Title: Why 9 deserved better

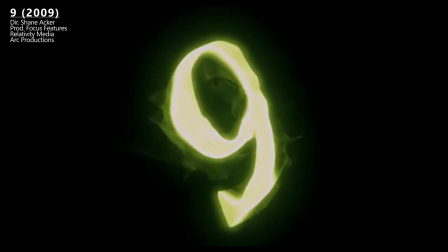0:00 9 is a fun, visually, unique but narratively flat movie with a lot of lost potential.
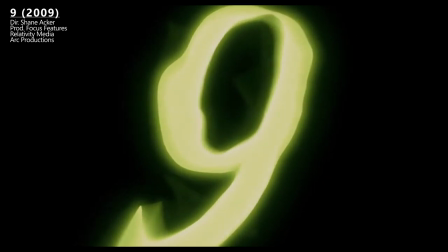0:05 Here's why, why it deserves better.
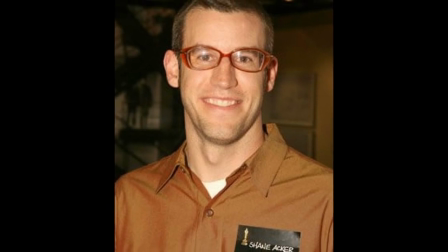0:09 Back in the early 2000s, a young animation student by the name of Shane Acker was working on his thesis film at UCLA.
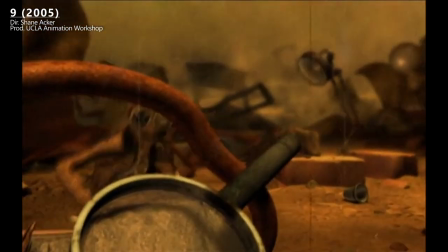0:15 The story he set out to animate was a simple one, the tale of a ragdoll trying to survive in a war-torn apocalyptic hellscape.
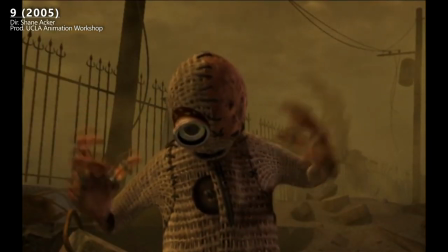0:22 Though the actual process of making the short was anything but, the ordeal taking him four and a half years to finish.
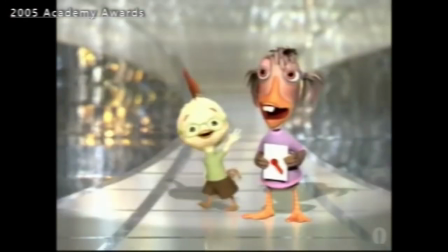0:27 But this work would pay off in the end, as this simpler student film would end up with an Academy Award nomination,
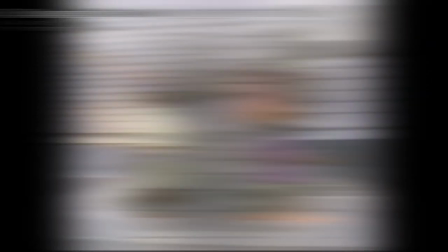0:33 which is a pretty monumental achievement even though it lost to John Canemaker's The Moon and the Sun, an imagined conversation.
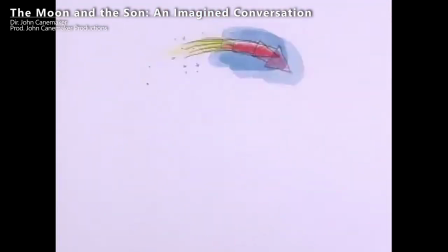0:40 And despite this loss, Nine's success would not end there, as it would catch the eye of Tim Burton,
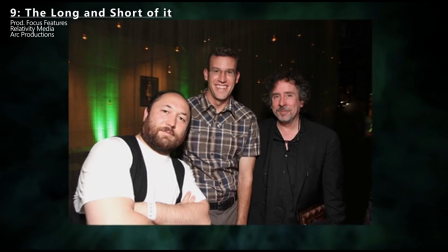0:45 who was so impressed with the piece that he would, along with producer Timur Bekmanbatov, help Edgar expand it into a feature.
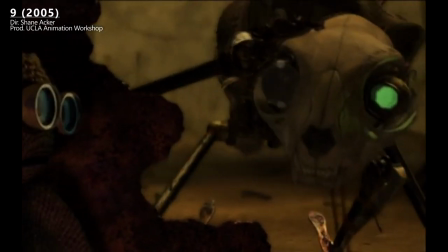0:51 And watching the short, it is easy to see why, as besides these stylistic elements which would obviously appeal to someone like Burton.
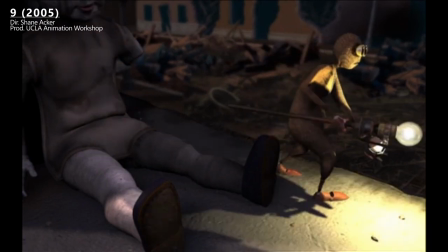0:57 The film showcased a talent for visual storytelling and aesthetic sensibility. Take the animation acting for example.
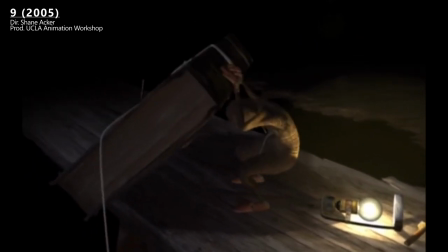1:03 The film is bereft of dialogue, so Acker had to make his characters expressive through their actions and movements,
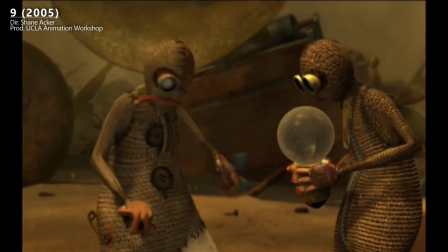1:09 something which he achieved well in this scene with the relationship between the two ragdolls is quite clear, the one numbered 5 acting as father or mentor figure to the one numbered 9.
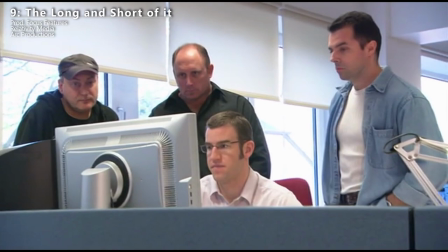1:17 So, with a budget of 30 million dollars, Acker set to work on his first feature, beginning with the story.
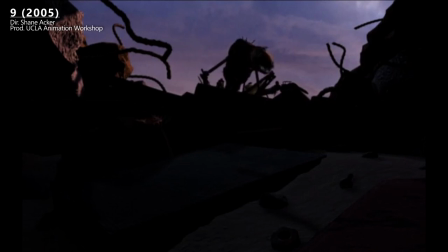1:22 The short narrative is simple, the titular 9 evades a cat robot, beats it, gets this magic thing and frees the souls of his comrades trapped within.
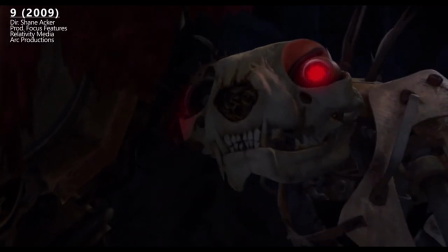1:30 The film maintains some of these elements, but Acker would expand upon the original idea significantly, held by screenwriter Pamela Petler, who had previously worked on scripts for animated films such as Tim Burton's Coorsprite and Monster House,
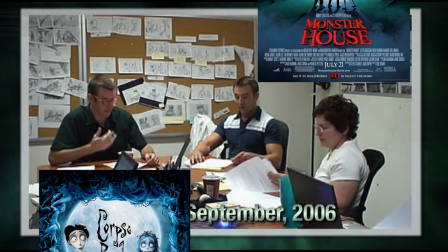1:42 both children's films with a darker edge, so it's easy to see why she would be a good fit for the project.
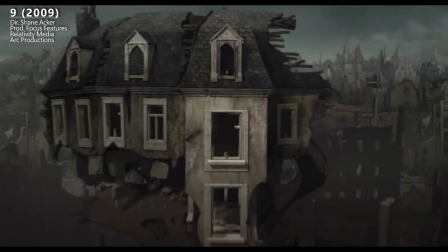1:46 So, what was at first a rather minimalistic tale was upsized, the previously unexplained world given a history,
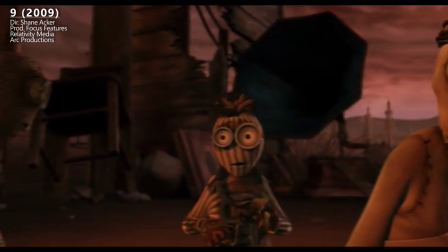1:53 the cast of characters increased by about 5 fold, and what used to be a 10 minute short was stretched to an hour and 20 minutes.
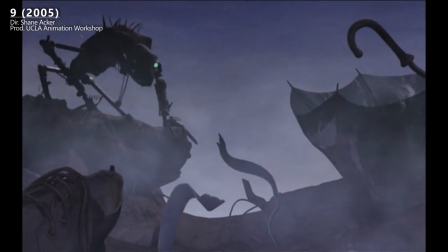1:59 The animation would get a major upgrade as well. The short is impressive, especially considering that Acker made most of it on his own, but there was a lot to improve upon,
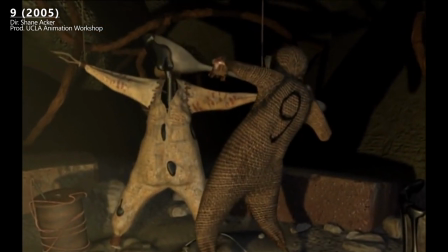2:07 not the least of which was the expressiveness of the characters and the textures.
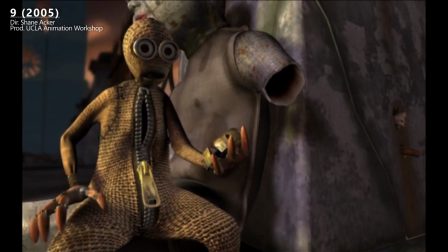2:11 With the increase in budget and personnel, the ones where the bland and stilted looking characters were given more defined personalities and greater range of expressiveness,
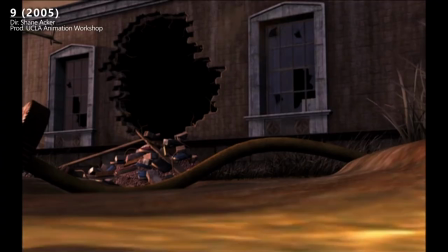2:19 and the PS2 cutscene looking graphics of the short were upgraded to PS3 looking cutscenes,
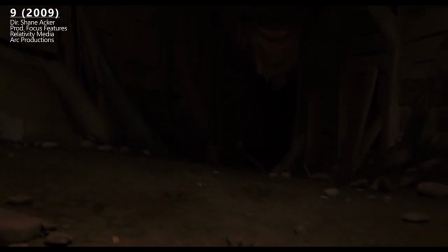2:24 the texture of things like the ground not looking as flat as they did in the short. They were also able to add more detail to the world and characters,
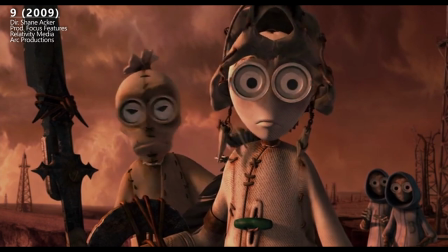2:31 like how each individual ragdoll has a more defined personality shown only through their apparel, number 1 having a regal appearance with his Pope Black getup,
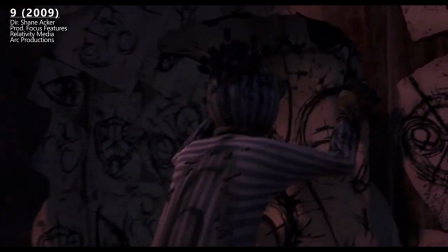2:38 number 6 giving an eccentric feel with his ragged hair, striped body and chained colour and so on and so on.
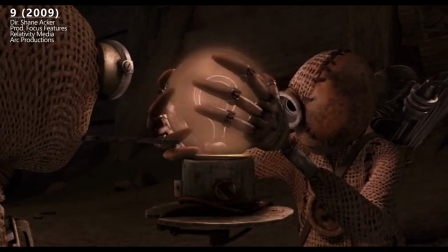2:44 And what's cool about their designs is how everyday objects are incorporated into them, like number 7's bird skull helmet,
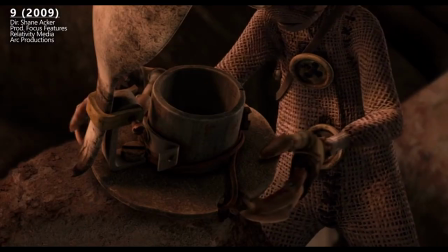2:51 number 8's kitchen knife sword and number 2's light bulb hat, their designers having thought about what kind of objects these characters might be able to scavenge to make their get up.
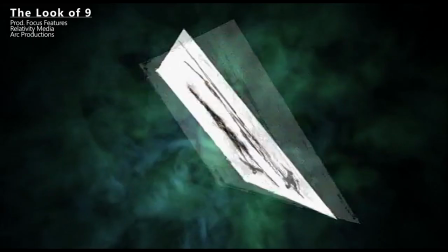2:59 I also love how the ragdolls get progressively more sophisticated the newer they get,
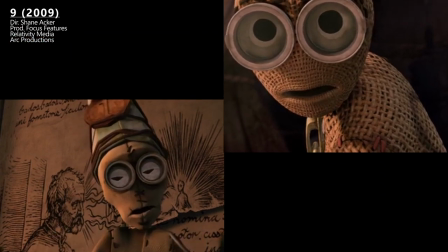3:03 the first of them number 1 being way rougher than the final product, number 9 everything from the hands to a sac body being an upgrade on the original,
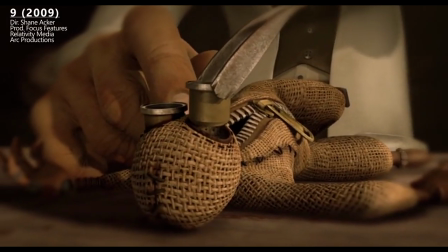3:10 channel, showing that the scientists who made them got better with each one. The same level of detail went into the world building.
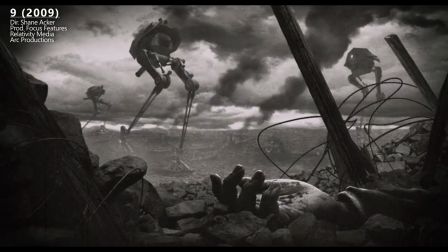3:16 Even before the expository sequence where its lore is explained, there's a definite sense of history to the film's world,
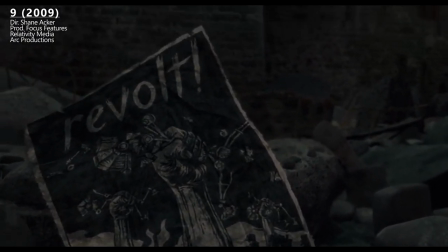3:22 the fascistic propaganda posters and the resistance flyers giving a lot of hints as to what might have caused its destruction.
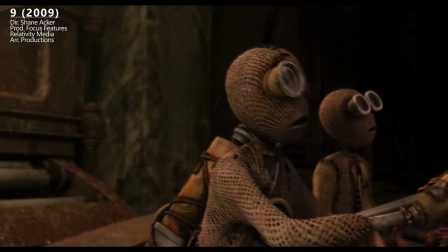3:27 Though no discussion of Nine's aesthetics can go without mentioning the film's robot monsters, who are probably the best it has to offer.
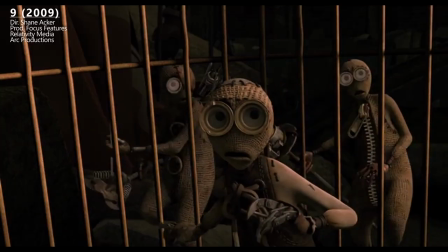3:34 The cat robot is back, only now it is even more terrifying thanks to improvements in its motion,
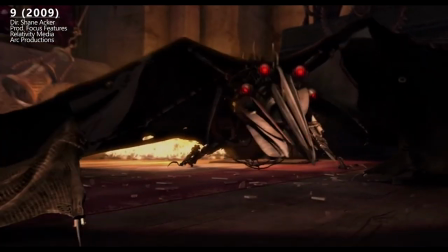3:39 and along with that there is this pterodactyl thing which features in the film's best action set piece.
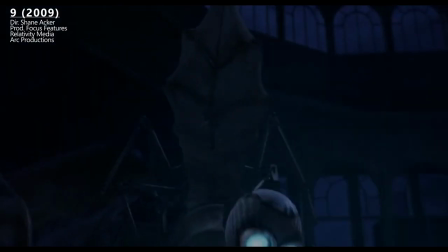3:43 And of course my favourite of the three, this weird amalgam of a snake, centipede and a spider,
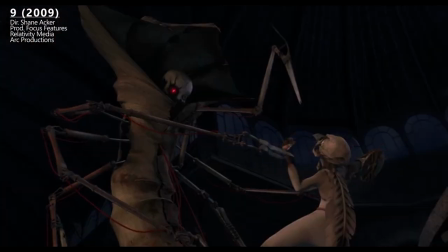3:48 which, even though I'm well past the age this movie was intended for, still freaks me out,
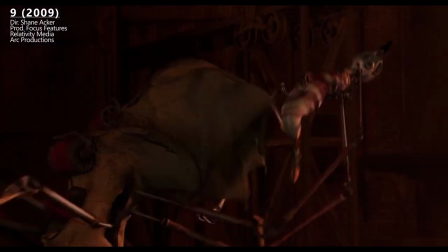3:52 probably due to it being a mixture of some of the creepiest animals found on Earth, its macabre doll head and the fact that they puppeteers one of the character's corpse.
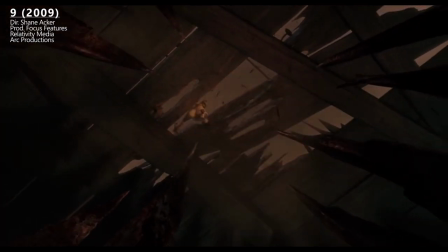4:00 Now, there are a few shortcomings to the visuals.